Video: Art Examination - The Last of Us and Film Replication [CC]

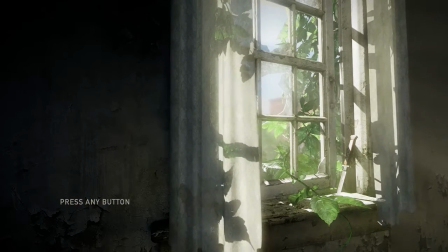[0:04]
Hello and welcome to Art Examination, a video series that explores video games as an art form. I'm Ms. Biancadonk and in this video I'll be focusing on Naughty Dog's The Last of Us.
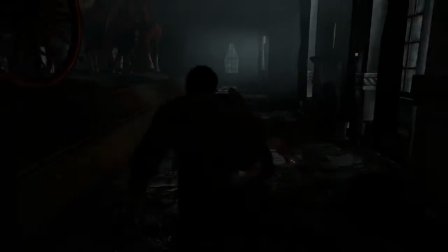[0:20]
This game is not your run-of-the-mill post-apocalyptic world with flesh-eating zombies in danger at every turn.
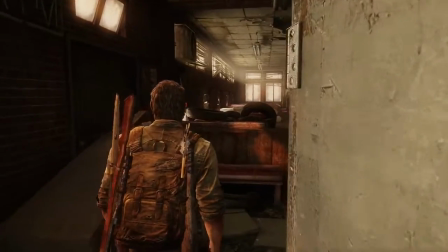[0:27]
The Last of Us transports the player into a realm of romantic artistry via its visual aesthetic.
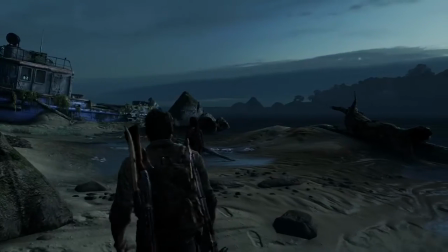[0:35]
There are two major points that really make The Last of Us stand out as a visually striking piece of art.
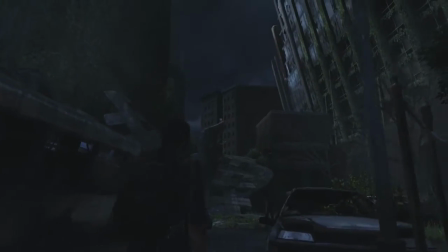[0:41]
Lighting and mood. These two words go hand-in-hand from an artistic standpoint.
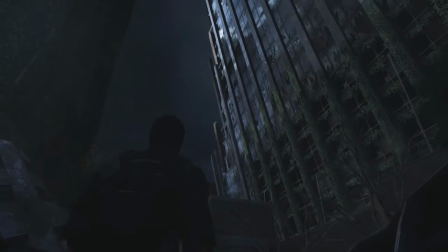[0:49]
One cannot exist without the other.
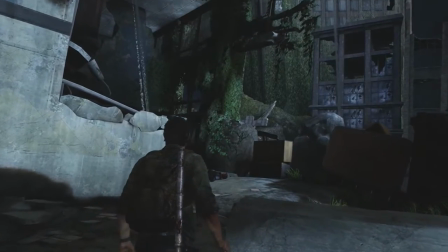[0:53]
In the chapter where the game's protagonists, Joel, Ellie, and Tess are escaping the outskirts of the city,
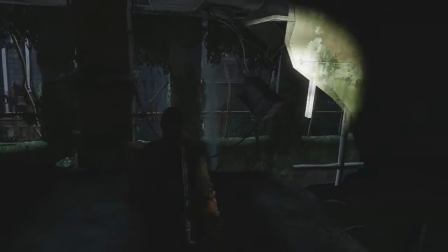[0:59]
there There is a sense of danger and foreboding due to the lack of light. Adding rain to the mix puts the player in a certain headspace, one of dread.
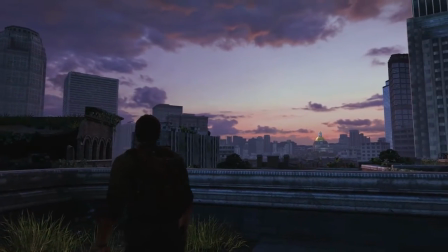[1:09]
Upon leaving the area, though, the game introduces warm light to the horizon. This serves to paint an entirely different mood, one of survival.
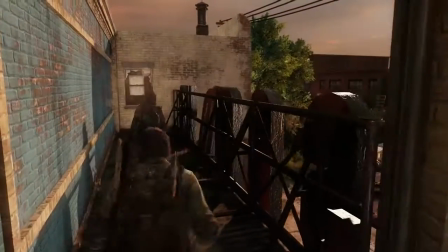[1:20]
Although mood and lighting are intertwined, the latter can be used intelligently to introduce additional emotions to a scene's composition.
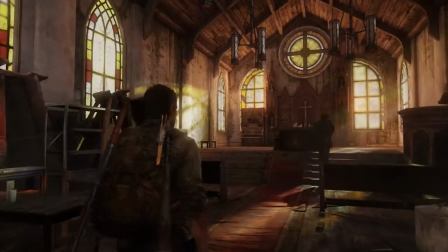[1:31]
The light streaming through a church may seem like a blissful moment, even as the player is in the middle of attempting a dangerous mission.
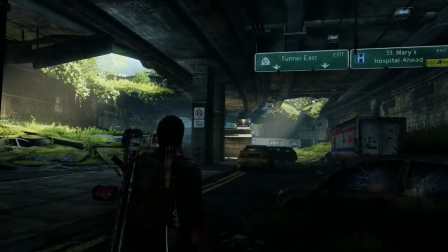[1:38]
An underground passage may seem tranquil despite the presence of infected humans just around the corner.
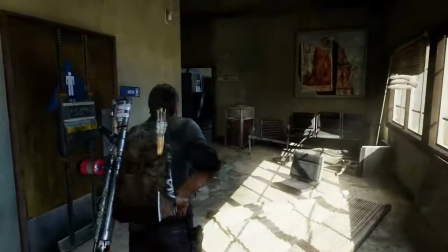[1:47]
There is a lovely moment between Joel and Ellie which captures all these elements in one scene.
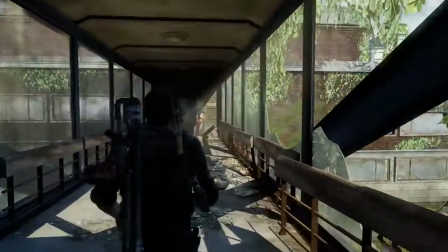[1:53]
Ellie yells and runs off as she commands Joel to follow. The player advances, treated to hints of what is and what had been.
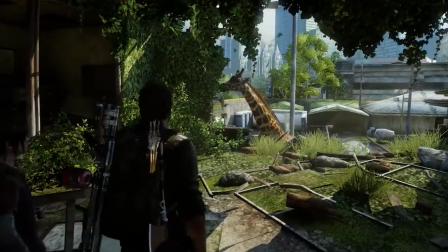[2:01]
The anticipation builds up to a gorgeous moment following a breathtaking skyline,
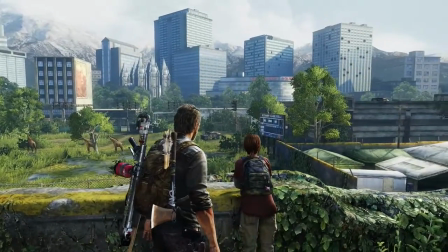[2:07]
a moment of beauty in amongst the post-apocalyptic doom and gloom.
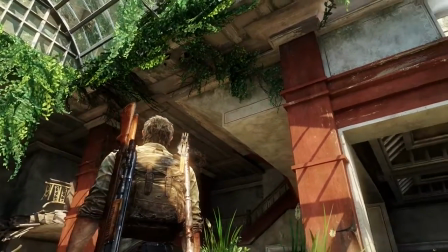[2:13]
There are numerous other breathtaking elements in scenes in The Last of Us, but I've showcased the ones that really stuck with me as I played through.
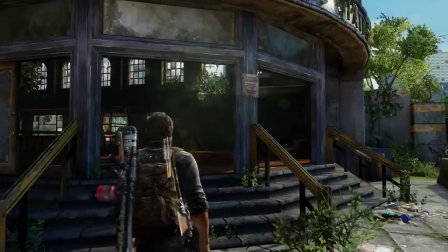[2:20]
I could go on about how the various texture elements complement that which has already been mentioned,
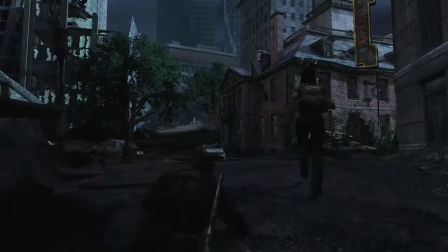[2:25]
or how the level design in itself communicates emotions and mood to the player, or even how character gestures convey the nuance of certain moments,
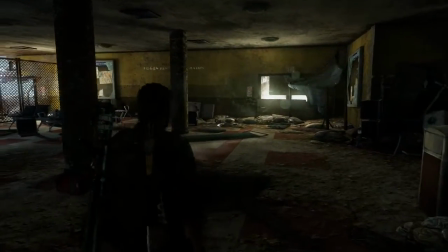[2:34]
I can wax poetry about these things, or I could just encourage you to play this masterpiece and discover it for yourself.
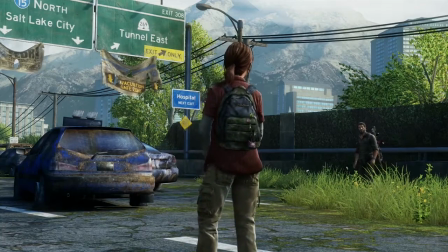[2:43]
Thank you all for watching and see you next time.